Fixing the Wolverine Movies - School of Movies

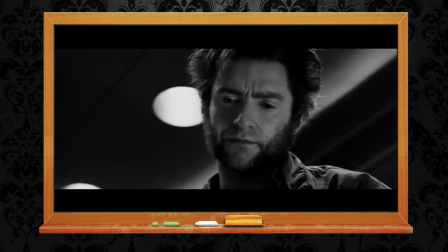Fade to black as Logan waits by her bedside. Her hair is now long, indicating she has been here in a coma for a long while.
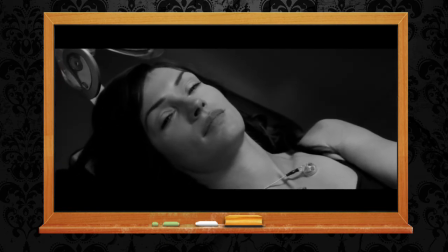She wakes up as Jean and they talk quietly, which escalates into a passionate makeout session with Phoenix,
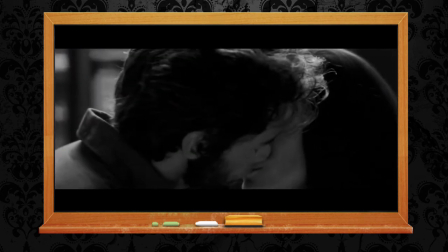minus the ludicrous moment where she telekinetically yanks off his belt. It just looks silly.
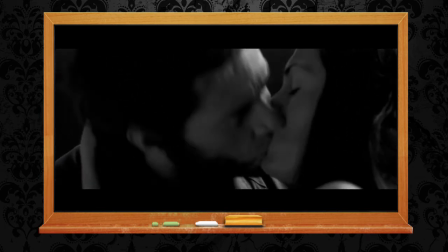She overpowers him and he rejects her, causing an explosive outburst.
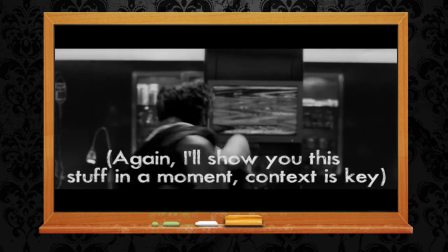Then, during the resultant chaos, you see a super fast clip of the fight on Alcatraz Island, culminating in only the two of them being left.
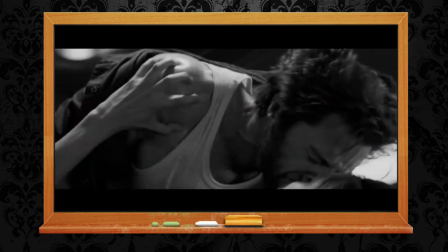Wolverine pushes against this force exuding from Jean, his skin being torn off and reforming until he reaches her.
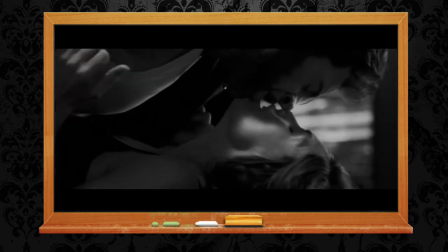She begs him to save her, and he does so with his claws. I wish this was a different scenario, but it's what the Wolverine is contingent upon.
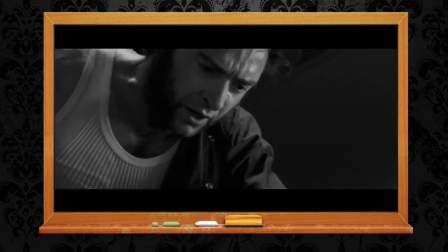His blaming himself for this moment, a choice that effectively his hand was forced on.
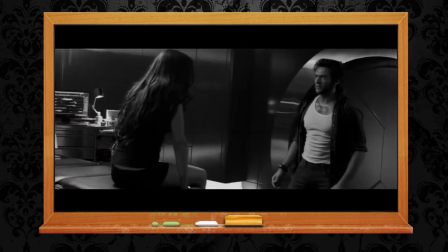She dies in his arms, and we pan up in the dark.
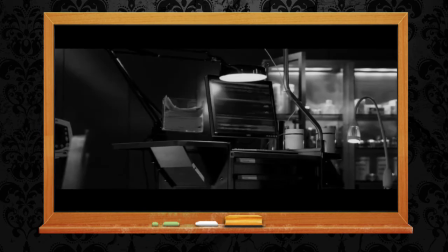This is a vastly abbreviated X-Men 3, but there's no other way to show it without letting these awful versions of the characters speak.
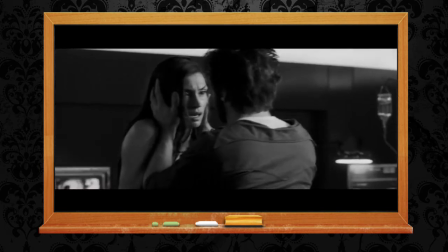On a side note, X-Men 3 looks much better in black and white. They used a good camera and kept it in focus with a nice, clear contrast.
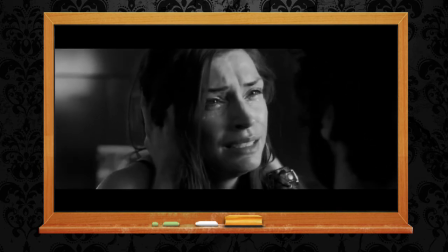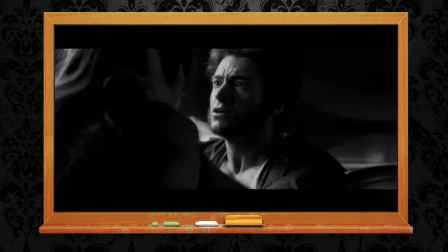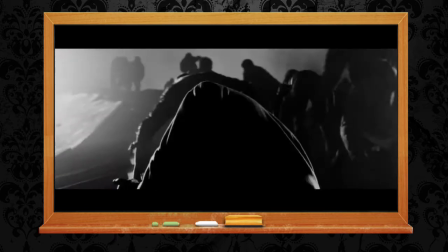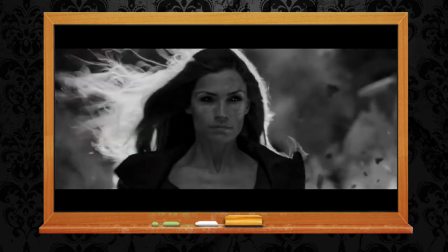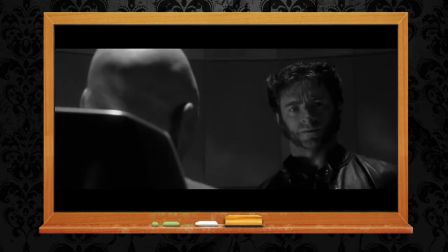67 minutes in. Now, before we move on to The Wolverine, which happens nearly a decade later in chronology,
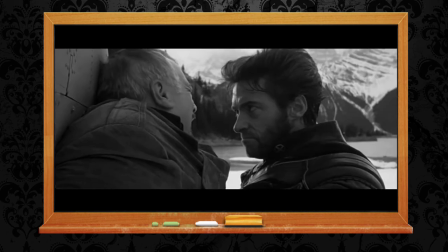I need to show the effects of having to leave the X-Men behind, because the third film ends happily with a nice,
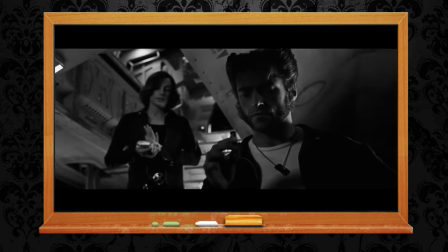comforting pan away from the mansion for closure. So since I really wish the Johnny Cash song Hurt had actually been in Logan,
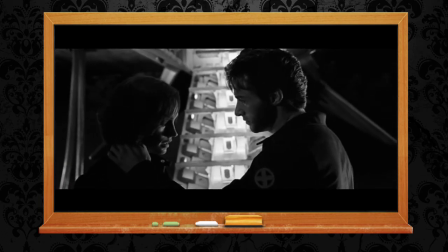along with flashes from the 6.5 unused hours of the previous movies.
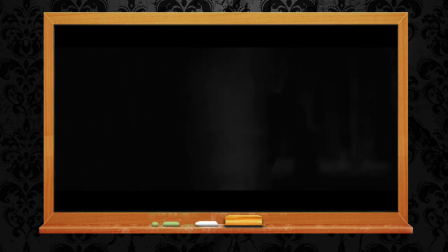While it can't have the impact of that amazing Logan trailer, what I did here is probably the best part of this edit,
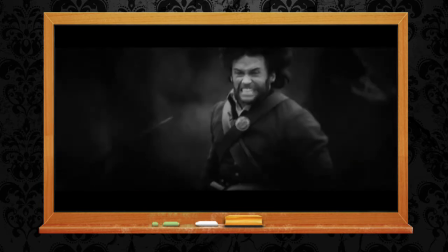and I put this section on YouTube on its own, although just watching it alone is out of context with the rest of the edit on this film.
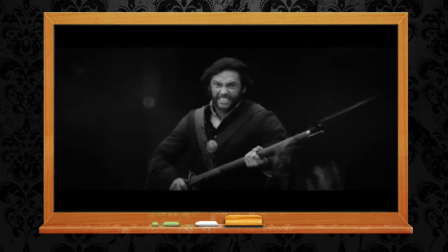Because I never showed Logan leaving the mansion behind at the end of the first movie and bidding goodbye to Rogue, that happens here.
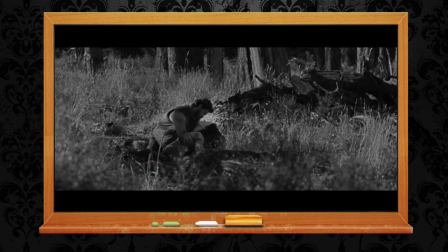Since he begins the Wolverine in rural Canada, that's the bit at the opening of X2 that I show, and my personal favourite touch,
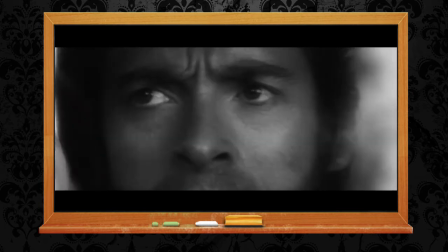when Cash says that he remembers everything, that's where I include the war montage from the beginning of Origins,
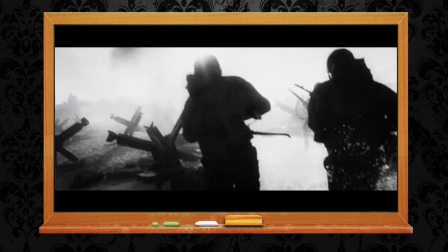minus the freeze frames and credits on screen. Taylor Kitsch as Gambit is not appearing in this film, and with only minor shots of Creed.
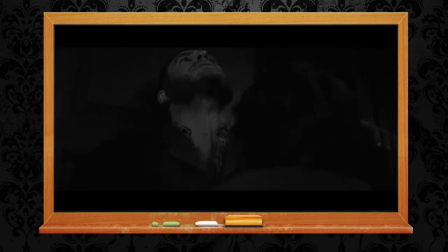We see Rogue, Charles, Kayla, and Jean as the people important to Logan, as well as his parents.
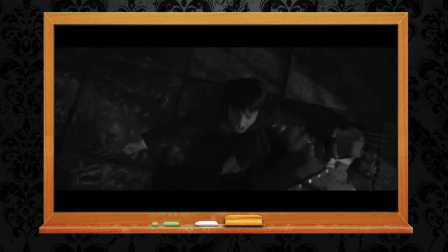And when Cash says, "If I could start again a million miles away," that's when young James Howlett makes his appearance,
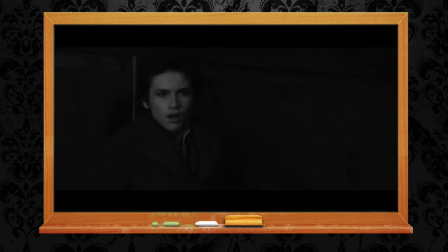unimpaling his biological father and moving in reverse to sheath his tiny new claws.
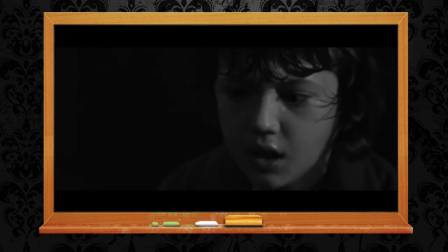The original by Mark Romanek, the editorial style of which I emulated closely, has always been at the top of my list of favourite music videos.
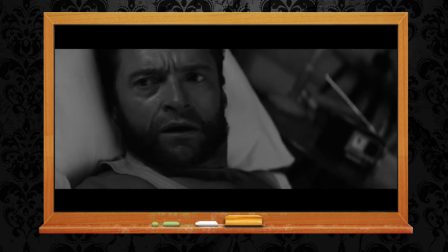It made me very emotional to watch, and I hope it does the same for others.